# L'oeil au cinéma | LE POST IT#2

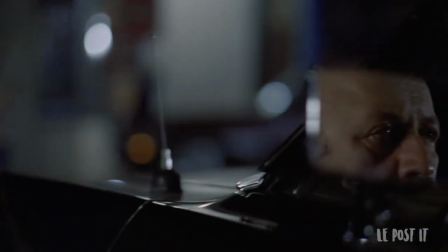255s
Ce n'est pas parce qu'on se concentre sur les yeux que nous ne voyons pas ce que le personnage voit.
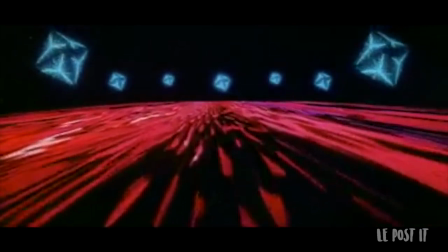260s
Stanley Kubrick, par exemple, se sert du plan sur l'œil de l'astronaute David Bowman pour nous plonger dans la même expérience proprement hallucinante.
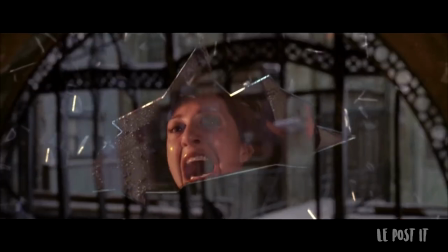267s
L'œil est un intermédiaire, il est ouvert tout en réfléchissant.
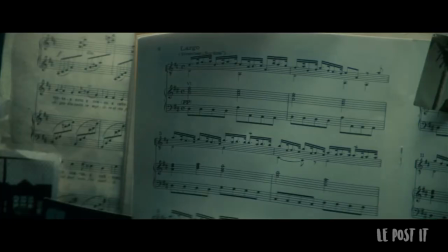271s
Si l'on en croit la théorie de la proximité en psychologie, nous sommes plus prompts à développer des relations sociales avec les gens physiquement proches de nous.
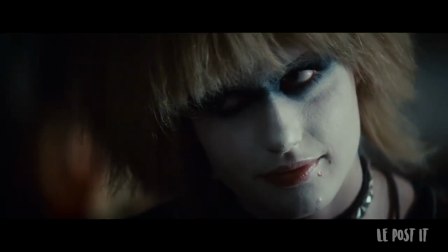278s
Étendu à l'art et à l'image, on comprend donc bien que s'approcher d'un personnage développe,
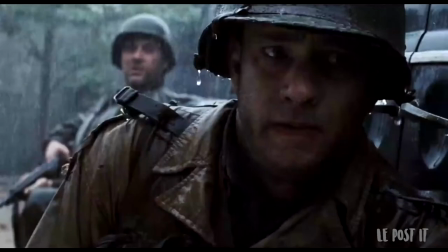283s
si ce n'est de l'empathie, un sentiment extrêmement fort, qu'il soit perdu dans un flot de violence, en proie à la peur,
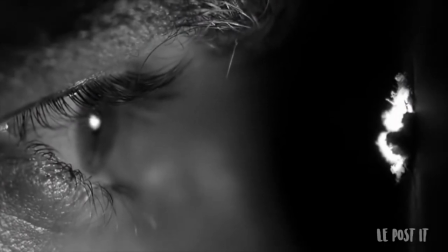289s
ou alors totalement hostile et dangereux. Hitchcock est un adepte de cette théorie de proximité.
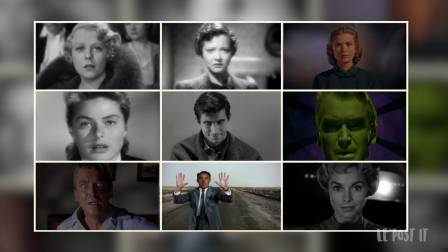294s
Il joue habilement sur les cadres, passant d'une valeur très serrée, renforçant l'attention à son maximum, à des plans plus larges.
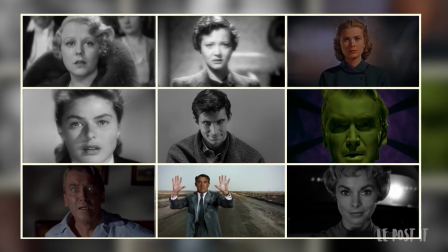300s
Le suspense est une question de variation, et Hitchcock se sert de ses valeurs de plan comme des tons, passant de l'humour à l'horreur, du large au serré.
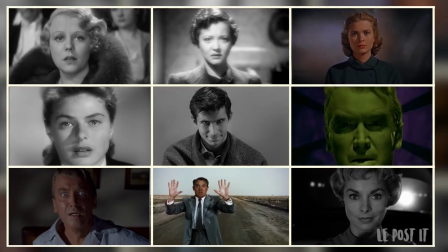310s
Mais l'utilisation des yeux va plus loin chez Hitchcock. Elle prend la forme d'une réflexion sur le voyeurisme.
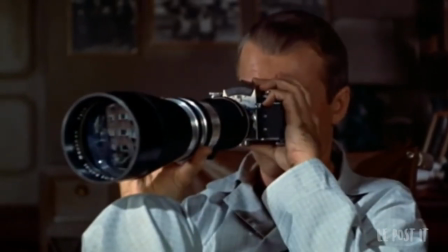316s
Dans Fenêtre sur cour, nous ne vivons l'histoire et n'obtenons des informations que par le prisme de Jeff,
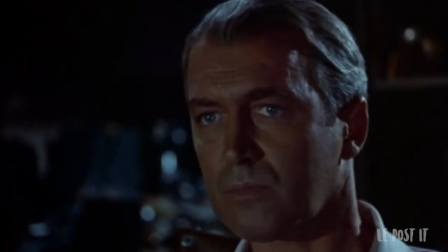322s
incarné par James Stewart, dont les yeux bleus serviront de référence voyeuriste à une enquête macabre.
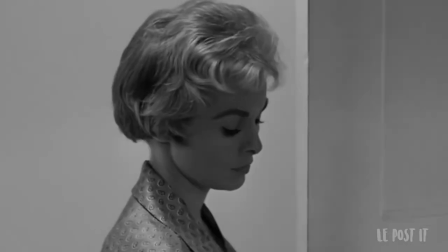327s
Dans Psychose, l'œil d'Anthony Perkins annonce le destin de Marion Crane. Nous voyons l'œil meurtrier, nous établissons ses intentions, mais nous sommes impuissants.
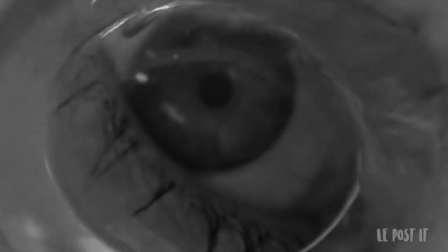335s
Selon moi, le comble de l'horreur est atteint lors du plan sur l'œil de Marion, terrassé au sol et fixant la caméra.
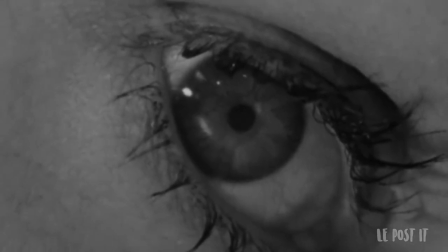342s
Elle remue en moi la phobie du dernier regard, cette idée que l'on est la dernière personne qu'elle a vue,
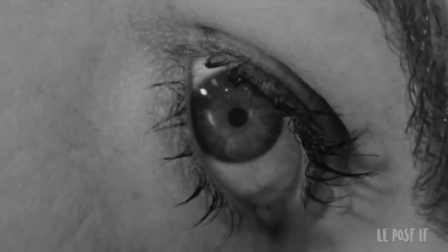346s
que notre image restera gravée dans sa rétine pour l'éternité, que nous sommes les témoins passifs d'un crime atroce.
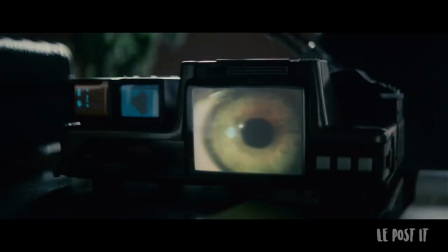352s
Avec Blade Runner, Ridley Scott ouvre son film sur un œil. Si les réplicants disposent d'une force physique supérieure, ils sont trahis par le reflet orangé de leurs yeux.
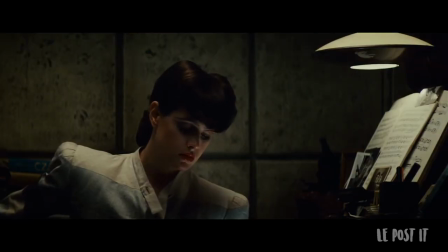361s
Le regard dit ce en quoi ils ne sont pas humains. Pourtant, durant tout le film, les réplicants semblent exprimer des émotions, et peut-être même plus que les hommes.
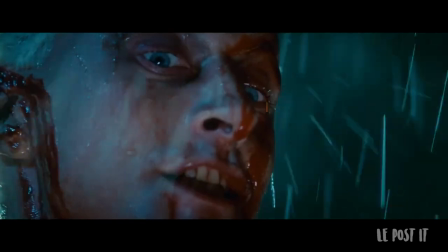370s
Roy finit par sauver Descartes, alors peut-être que ces reflets orange signifient une humanité émotive plus forte.
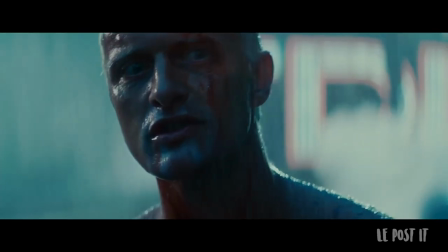376s
Ils ont tué, mais pour survivre, ils veulent vivre et être aimés, peut-être plus que les hommes.
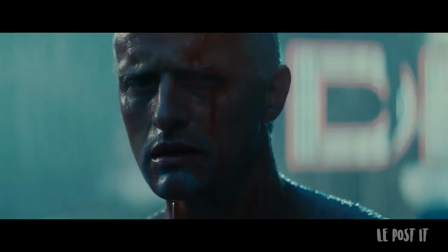381s
Comme si cette étincelle orange frappait quand cet élan de vie touchait l'âme le plus profondément.
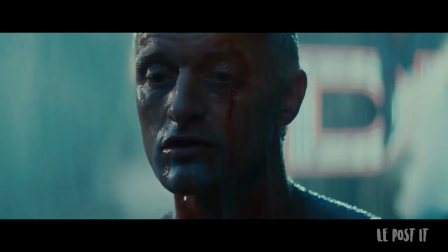387s All those moments will be lost in time.
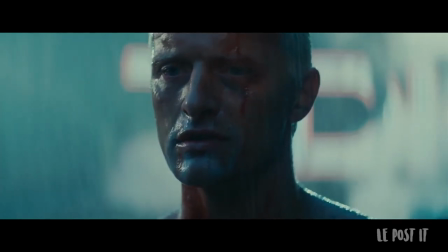396s Like tears in rain.
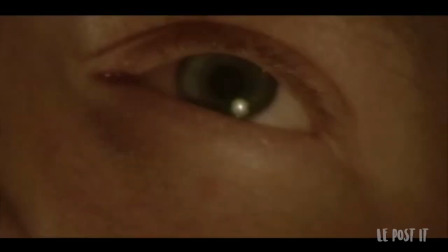403s
Marcel Proust disait, le seul véritable voyage, le seul bain de jouvence, ce ne serait pas d'aller vers de nouveaux paysages, mais d'avoir d'autres yeux.
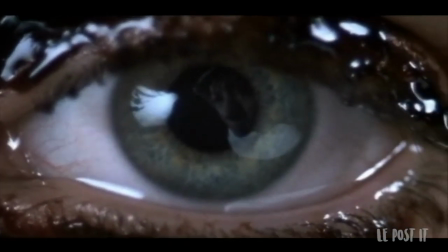412s
Le cinéma crée des instants qui nous offrent d'autres yeux, qui nous ouvrent les portes d'une autre sensibilité,
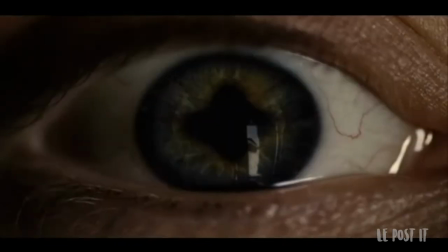418s
d'une autre histoire, pourvu qu'il nous donne l'occasion de nous en approcher suffisamment.
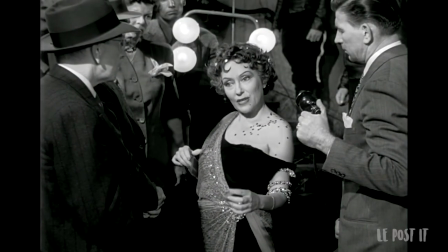424s All right, Mr. DeMille, I'm ready for my close-up.
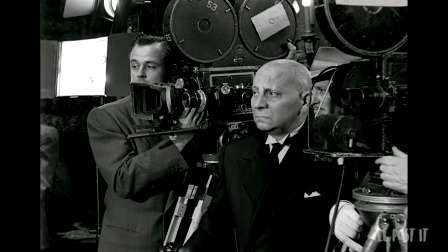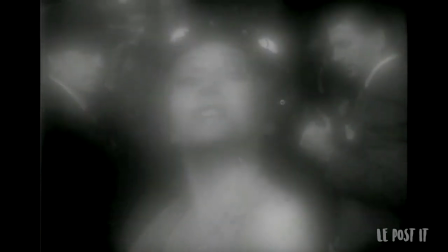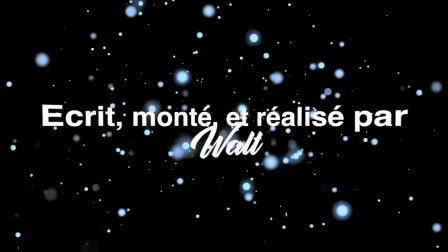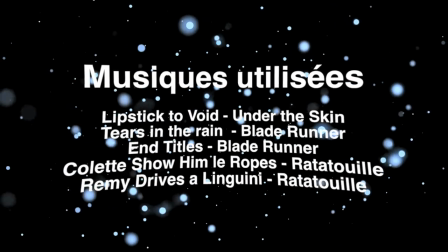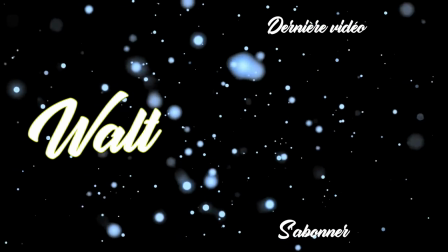462s
Merci d'avoir regardé cette vidéo, j'espère qu'elle vous a plu. Vous pouvez vous abonner pour suivre mon activité ou alors poursuivre votre navigation tranquillement sur la chaîne.
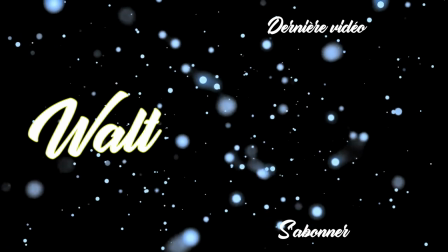470s
À bientôt.